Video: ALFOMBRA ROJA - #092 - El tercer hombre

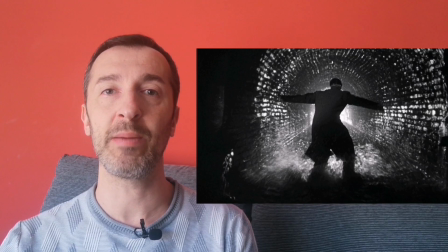12:07 Inolvidable es esa escena donde se ven los dedos de Harry Line por las rejillas intentando atrapar el aire,
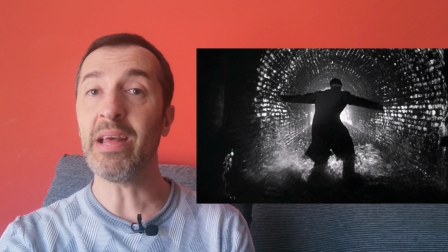12:14 es decir, la libertad, pero sabiendo que es imposible que lo consiga.
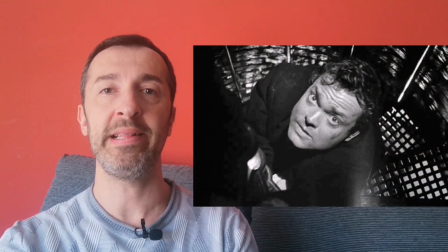12:20 Un acierto del rodaje de la película en los años 40 es que no nos muestra escenas truculentas.
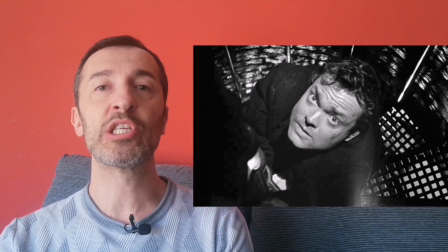12:27 La muerte de Harry se nos muestra a través del sonido del disparo, pero sin mostrarnos sangre. Asimismo, la secuencia del hospital, donde sabemos que están los niños afectados por los negocios de Harry Lane con la penicilina,
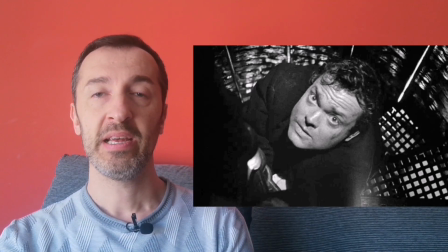12:42 se centra en mostrarnos un osito de peluche. Si esta misma película hubiese sido rodada en la actualidad, estoy convencido de que habría unas escenas mucho más truculentas, más sucias y, en consecuencia, más violentas para mostrarnos.
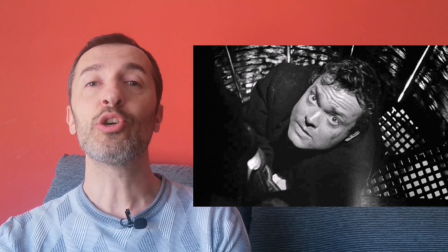12:59 Así pues, es de agradecer el buen hacer de los artífices cinematográficos del siglo pasado.
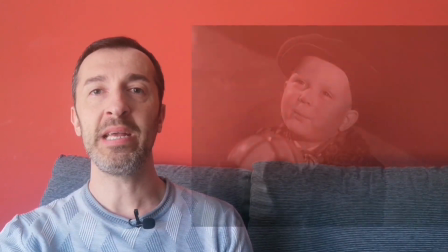13:06 No todo el mal proviene de los personajes adultos,
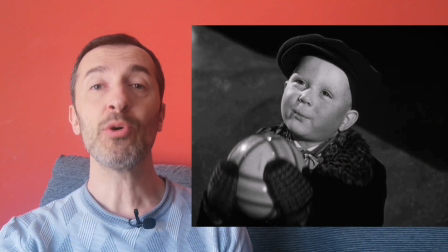13:10 y es que en la secuencia donde un niño acusa a Holly vemos ese terror latente y algo realmente chocante, porque asociamos siempre a un niño con la bondad, pero en esta ocasión vemos ese reflejo de los acusadores y traidores de la época de la guerra, todo reflejado en un infante. Y es que vemos cómo la guerra saca lo peor de todos nosotros, el lado más oscuro.
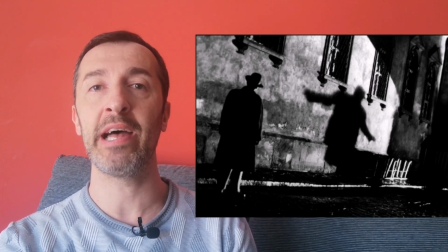13:36 Aquí incluso Viena no nos muestra el azul del Danubio, sino el negro de las cloacas, es decir, esa oscuridad de las personas que no dudan en traicionar a sus amigos con tal de sobrevivir.
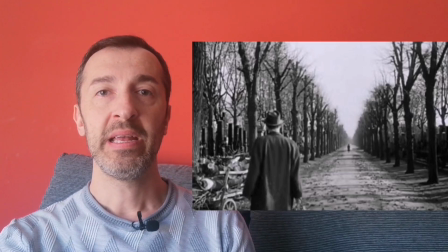13:49 La última secuencia también es desoladora y es que rompe con el tradicional final feliz. Esto conllevó una discusión entre Carol Reed y Graham Greene.
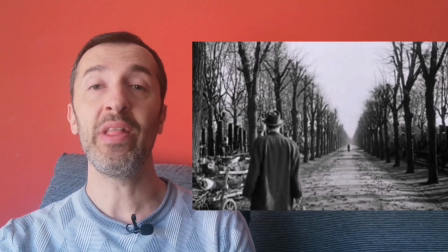14:00 Este último quería un final feliz donde Ana perdonase a Holly y ambos fuesen felices, pero el director se oponía ya que destrozaba por completo la historia que estaban contando.
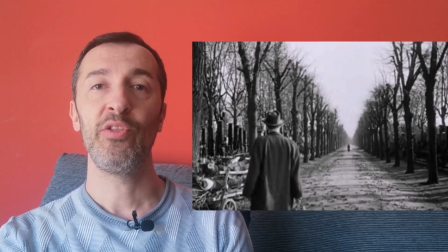14:14 Así que finalmente se nos mostró ese plano secuencia donde Ana pasa por delante de Holly sin hacerle caso, dejando al héroe sumido en la desolación.
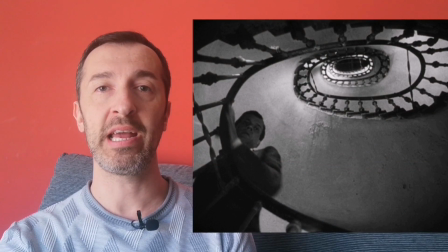14:26 A destacar también la maravillosa banda sonora original, que únicamente se compone de dos temas, pero que han pasado ya a la historia del cine y al imaginario colectivo, y es que el compositor Antón Caras,
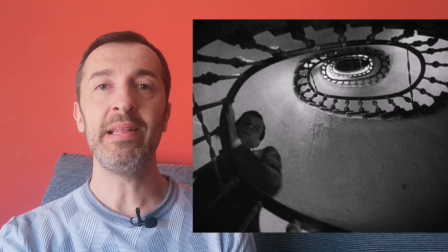14:42 realizó un acompañamiento musical con un instrumento tradicional de Austria y alrededores, la cítara. La música del tercer hombre se puso tan de moda que fue un auténtico éxito de ventas,
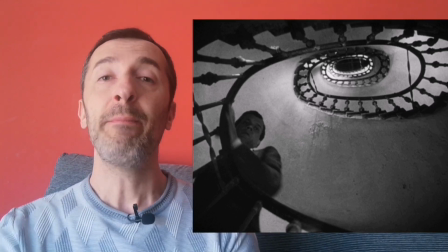14:56 aunque con el tiempo los gustos de los espectadores han cambiado, pero siempre se mantiene esa melodía tan inolvidable.
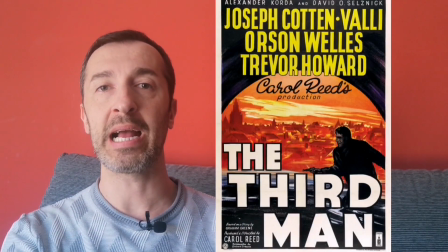15:05 El tercer hombre tuvo distintas candidaturas a los premios de la Academia, incluidos al de Mejor Director y Montaje,
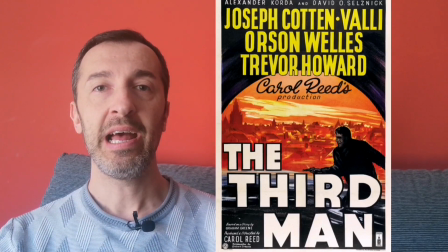15:14 llevándose finalmente el Oscar a la Mejor Fotografía en Blanco y Negro.
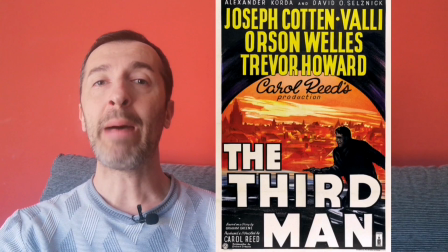15:20 Y también ganó el Premio a la Mejor Película Británica en los BAFTA y el Gran Premio del Festival de Cannes para el director Carol Reade. Y hasta aquí el programa de hoy. Espero que lo hayas disfrutado y como siempre, dale me gusta, coméntalo, suscríbete al canal y pásalo a todos tus contactos. Nos vemos la próxima semana aquí, en Alfombra Roja.